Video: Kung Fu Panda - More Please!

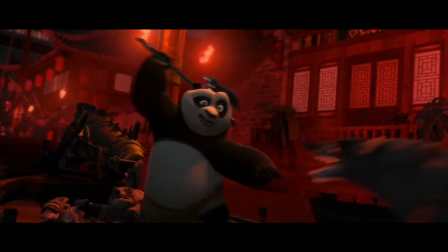it's inspiring. The epicness of the drums and like the guitar thing and like all of that,
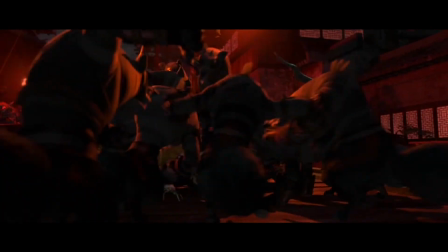it connects me to the courage of the characters and honestly makes the movie what it is.
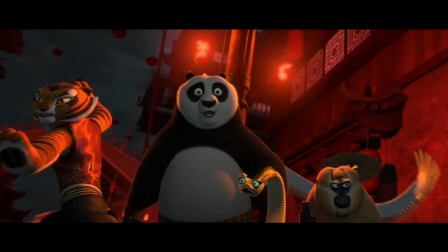You couldn't have Kung Fu Panda 2 without the soundtrack. It would be B+ at best.
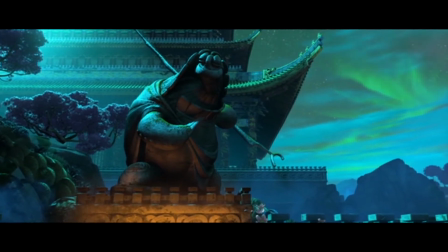Kai's theme in the third film, which is actually a remix of an Imagine Dragons song, is terrifying in the weirdest way.
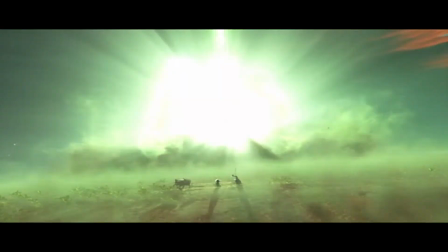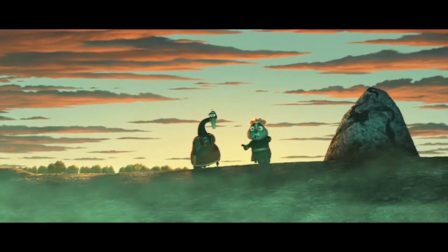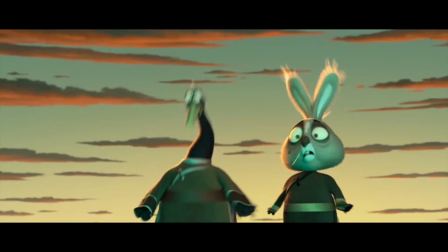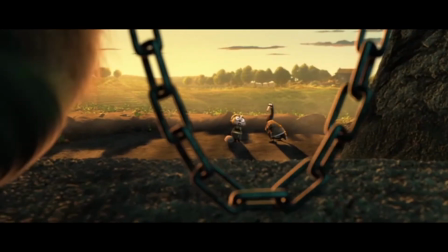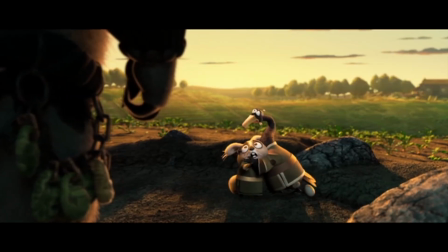It's not like a traditional villain score with a crap ton of high-pitched strings or a high tempo or something.
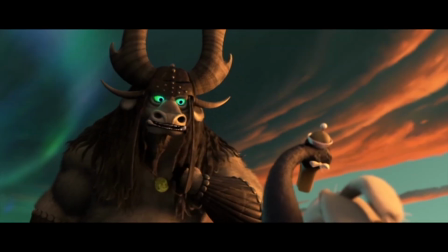It's looming, like something creeping out of a Chinese forest.
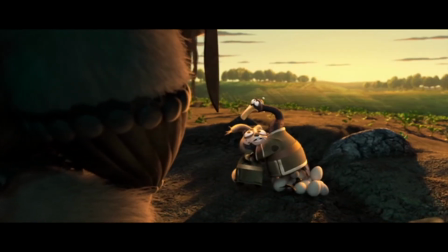I'm absolutely in love with it and get like pumped every time it starts playing in the background.
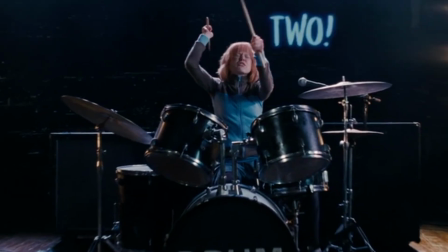In my opinion, a score should sound good on its own without a connection to a film,
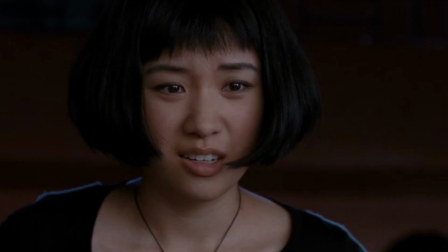and yet also be so ingrained in the themes and ideology of the movie it was made for that it's hard to separate the two.
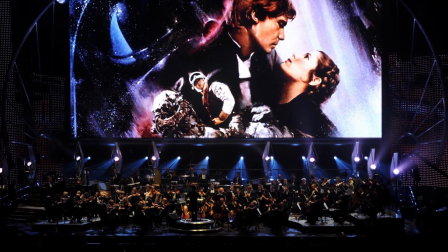There's just no way you can toss the Imperial March by John Williams into a different film without someone going, oh yeah, that's the Star Wars song.
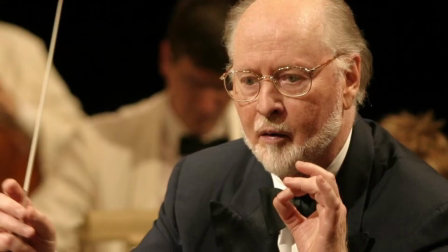I know the bam, yes, I get it. It's perfectly crafted for that franchise and that franchise alone.
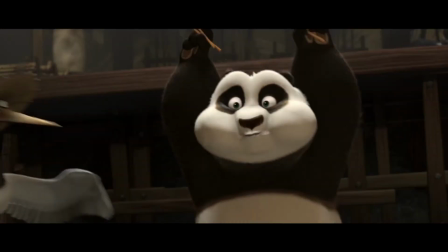The Kung Fu Panda soundtrack hits that same vein for me. It's great, and it shows a mastery that only a few people can achieve.
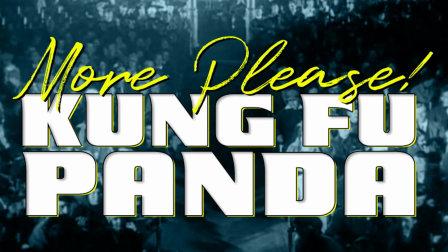So yeah, Zimmer, Powell, keep doing what you're doing. I can't wait to listen to what you do next, and I want more great scores like this in movie sequels.
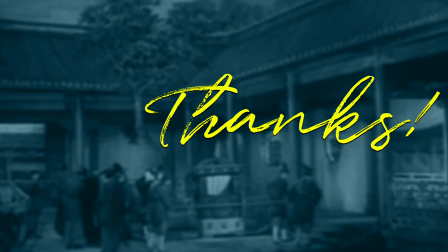Okay. Thanks for watching. If you thought that was cool, I plan to upload like at least one video every month on the 22nd,
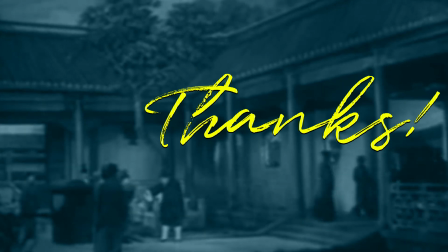the most sequely of days, so there'll definitely be more content to come.
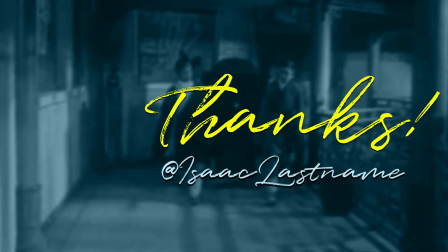You can also follow me on Twitter at IsaacLastname to get updates about the show, fun facts about movies I'm watching, and, you know, other thoughts.
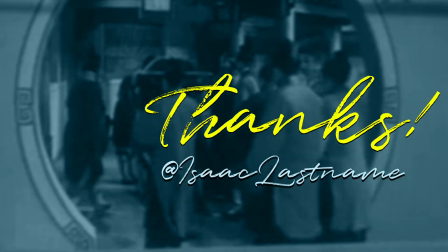So if you're Twittery, hit me up. I am in school now.
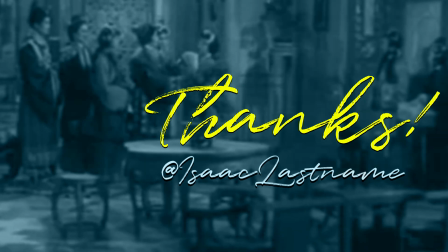I'm a full-time student, and I have 3 jobs. So you might not be getting a More Please every single month anymore,
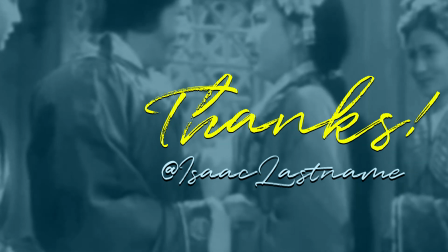but I'll make sure that something goes up every single month on the 22nd, whether it's More Please or just something else I can dream up.
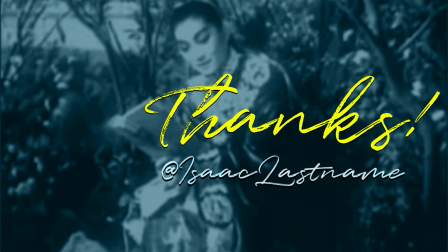These kind of videos take a lot of, like, time to make.
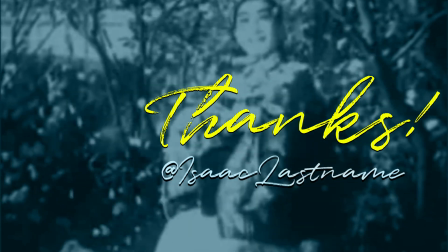There's a lot of scripting, and, like, I gotta do little editing and, you know,
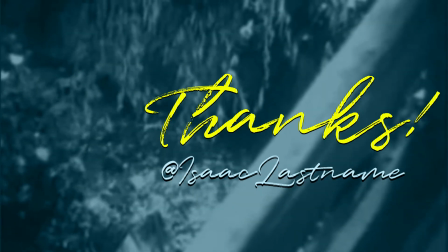not complaining, just like saying it might take me a little bit longer because I don't have as much free time.
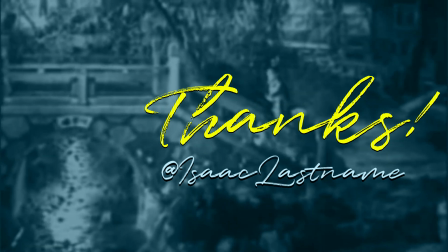But I'm gonna get you something. I'm gonna hook you up. Okay.
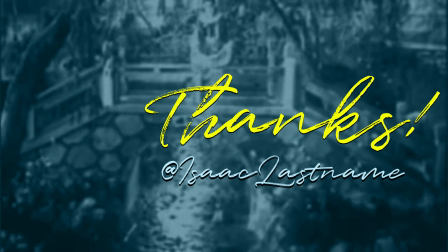Wow, I've said like 50 times. Thanks again for watching. Oh God. Have a good day.